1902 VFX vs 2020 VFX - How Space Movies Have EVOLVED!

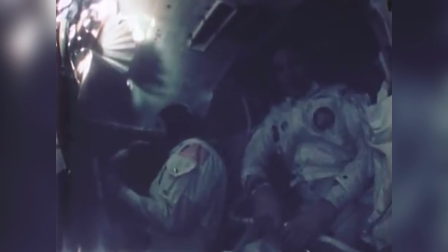(8:13)
But because this was a true story that had already happened, people had already seen real NASA photography and footage,
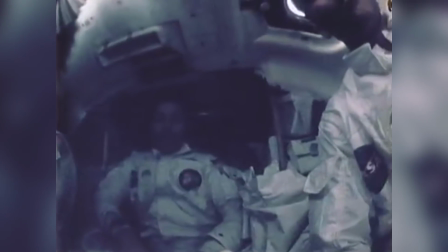(8:20)
and so Apollo 13 had to be as realistic as possible.
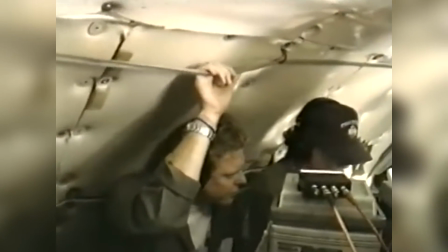(8:23)
To accomplish this, the director Ron Howard chose to shoot all the wider angle shots in real zero gravity.
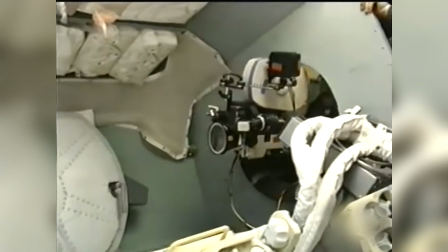(8:30)
To do this, they built replicas of the command module and the lunar module inside NASA's Boeing KC-135 reduced gravity aircraft.
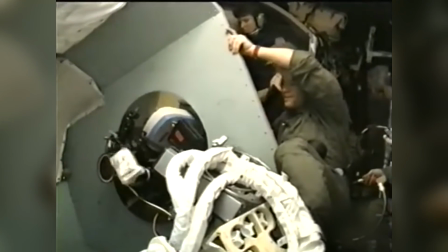(8:39)
This aircraft was used by NASA to train real astronauts, and it would fly at 350 knots,
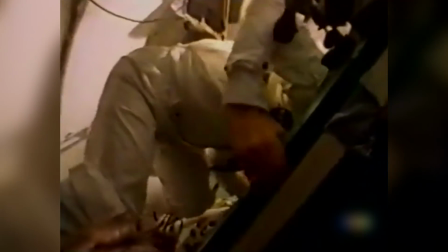(8:45)
pull up at a 45-degree angle, and reduce power until its thrust was equal to its drag.
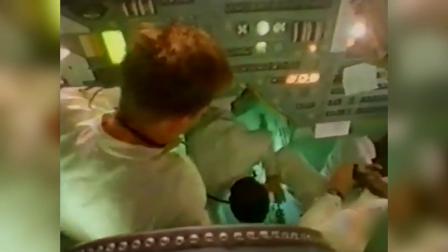(8:51)
This would cause the aircraft to slowly level off and then begin to dive, giving the occupants of the aircraft around 23 seconds of weightlessness.
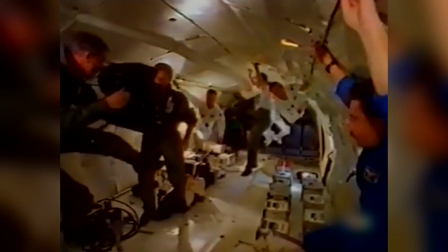(8:59)
If you've ever driven a car a bit fast over a dip in the road, you've probably experienced a similar feeling in your stomach.
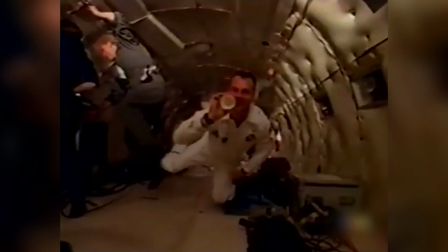(9:05)
With such a short period of time of actually being weightless, every scene had to be cut into short 20-second shots,
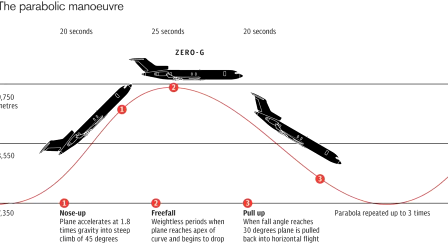(9:11)
and even though for close-up shots the actors were either performing on a box or hanging on wires,
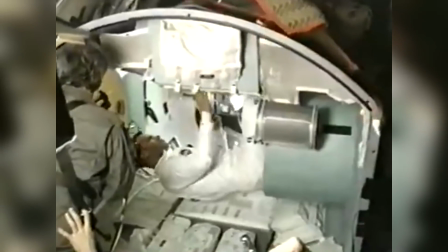(9:16)
they still had to do 612 flights to get all the wider angle shots they needed.
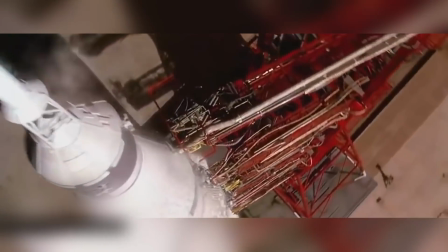(9:22)
CGI was also used extremely effectively in the launch sequence. Digital models were based on NASA's footage to make them more realistic.
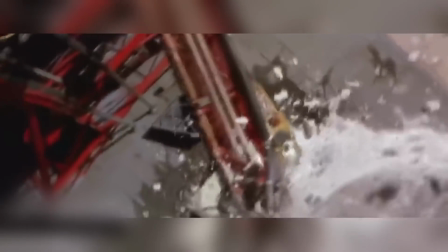(9:30)
Virtual cameras allowed them to take shots from places it would be impossible to put a real camera, and digital particle simulations,
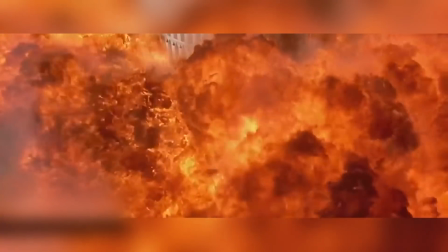(9:36)
motion blur, and lighting gave the shots a realness that still holds up today.
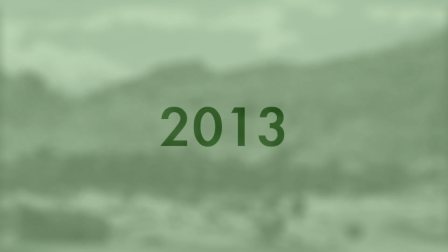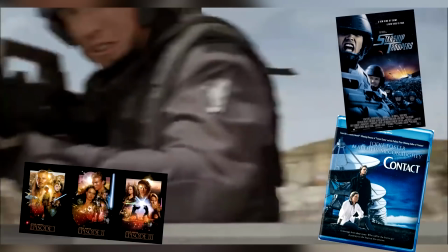(9:47)
Contact, Starship Troopers, and the Star Wars prequels all dove deeper into digital effects and techniques.
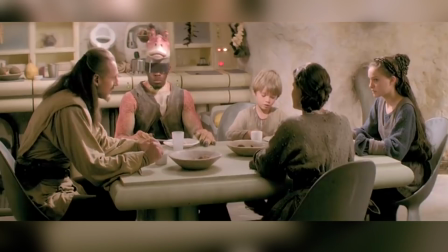(9:54)
Motion capture, LiDAR scanning, crowd particle and fluid simulations, digital lighting, and compositing were invented, developed, and improved.
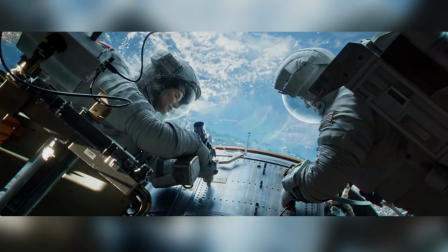(10:02)
By the time the film Gravity came along, the number of tools available to the VFX team was extensive.
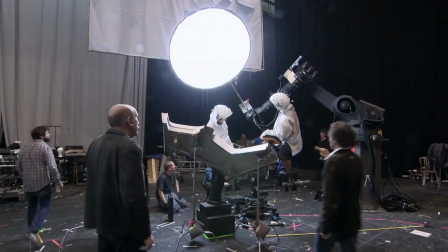(10:08)
Gravity had a lot of extended continuous takes in space, some as long as 15 minutes.
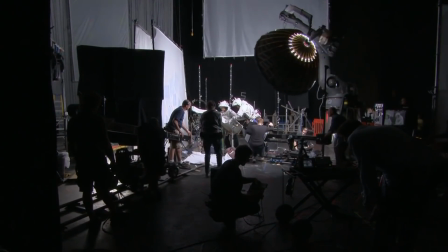(10:13)
This, in theory, wasn't a problem. The space backgrounds could be 2.5D mats, the spacecraft could be 3D models,
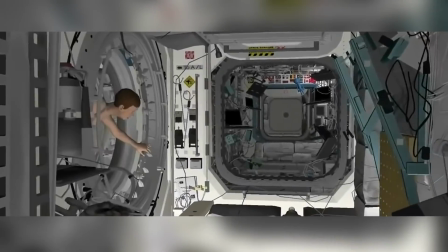(10:20)
they could create dust and debris digitally, and even the actors could be digital doubles. Their faces and performances, however, could not. To overcome this problem, the VFX team created the light box.
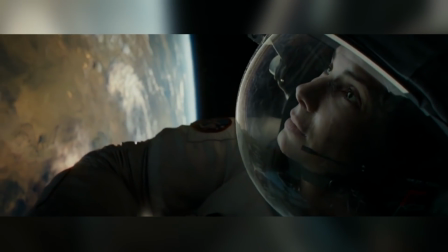(10:31)
Here, actors were put into a spacesuit and then strapped into tilt rigs inside a box covered with LED panels, and it was filmed with a motion control camera.
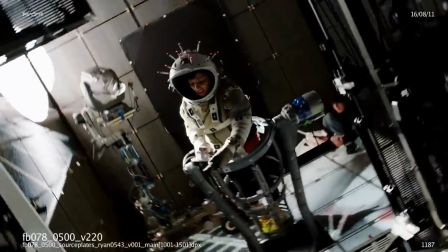(10:40)
This meant that the VFX team could project their 2.5D mats on the panels around the actor, and it would move in accordance with how the actor did.
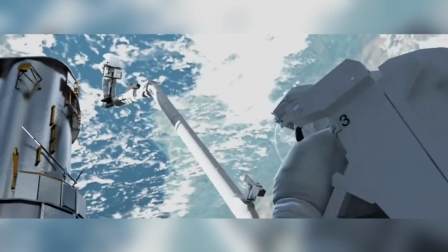(10:48)
All these movements, including those of the motion control camera, could then be recorded and translated into their digital world,
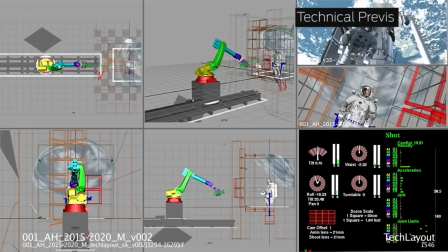(10:54)
where the actors' movements, camera movements, and even the lighting on the actors' faces would all match up perfectly.
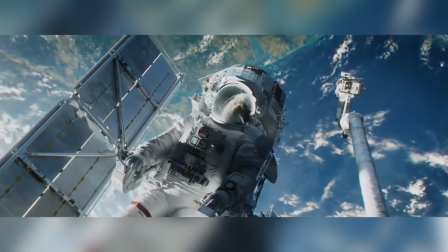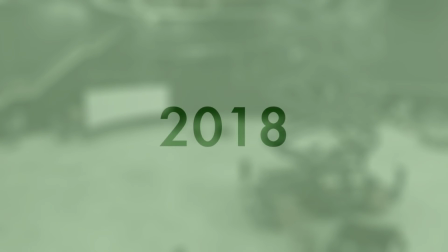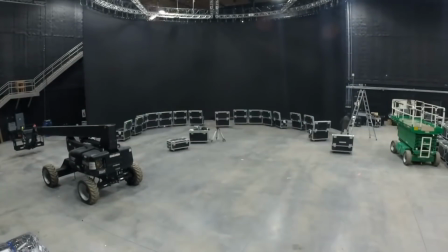(11:10)
The lightbox technique would be further improved in the 2018 movie First Man, but instead of a tiny box for just the actor,
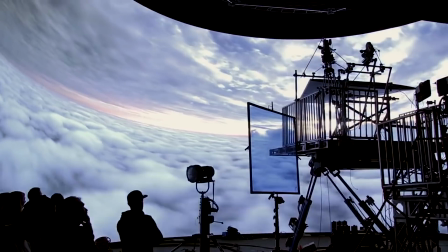(11:17)
they built a 35 feet tall, 65 feet wide semicircle of LED screens.
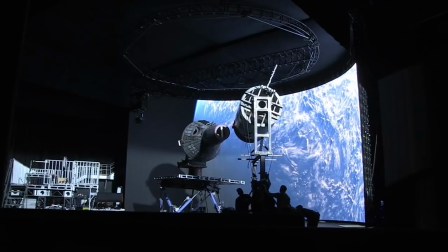(11:23)
These screens could project any footage they wanted, but because they were so big, spacecraft simulators could be set up in front of them.
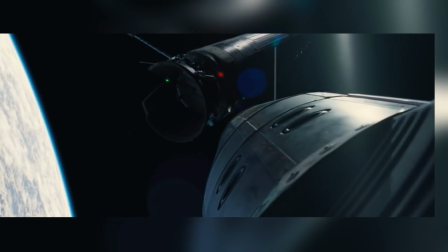(11:30)
These simulators were then programmed to move in sync with the images on the screens,
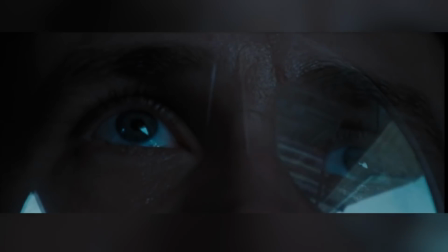(11:34)
thus capturing the actor's performance and the complete visual effect entirely in camera.
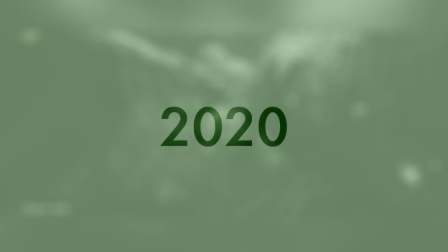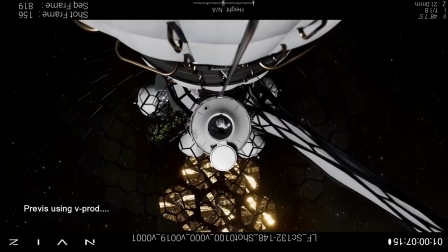(11:44)
The Midnight Sky then took all these techniques one step further, using anima capture,
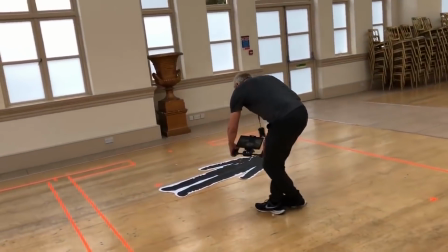(11:50)
a marketless facial performance capture system, and combining it with their own cutting-edge proprietary shaders.
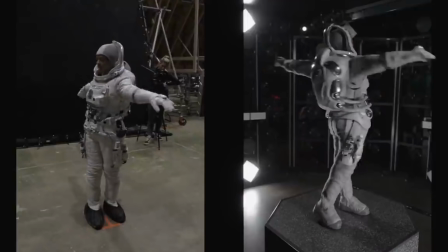(11:56)
They were able to create high-resolution digital faces so convincing that they were able to do full digital face replacements on the actors.
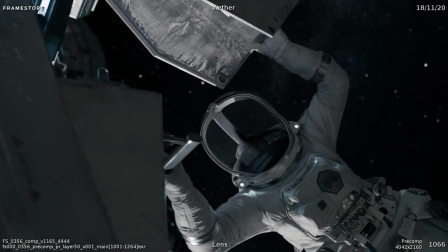(12:04)
The spacewalk scene alone has 70 fully CG performances.
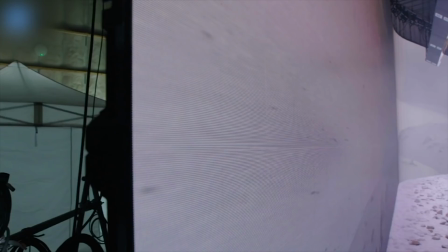(12:08)
So, just as with motion cameras, color grading, chroma keying, matte painting, model making, and virtually every other VFX technique,
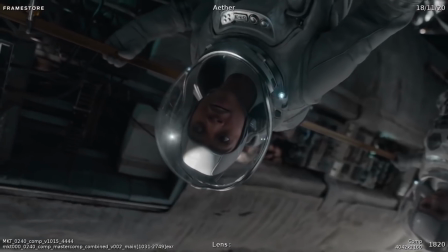(12:16)
they were first perfected mechanically, and then, when there was no room for improvement, they were done digitally.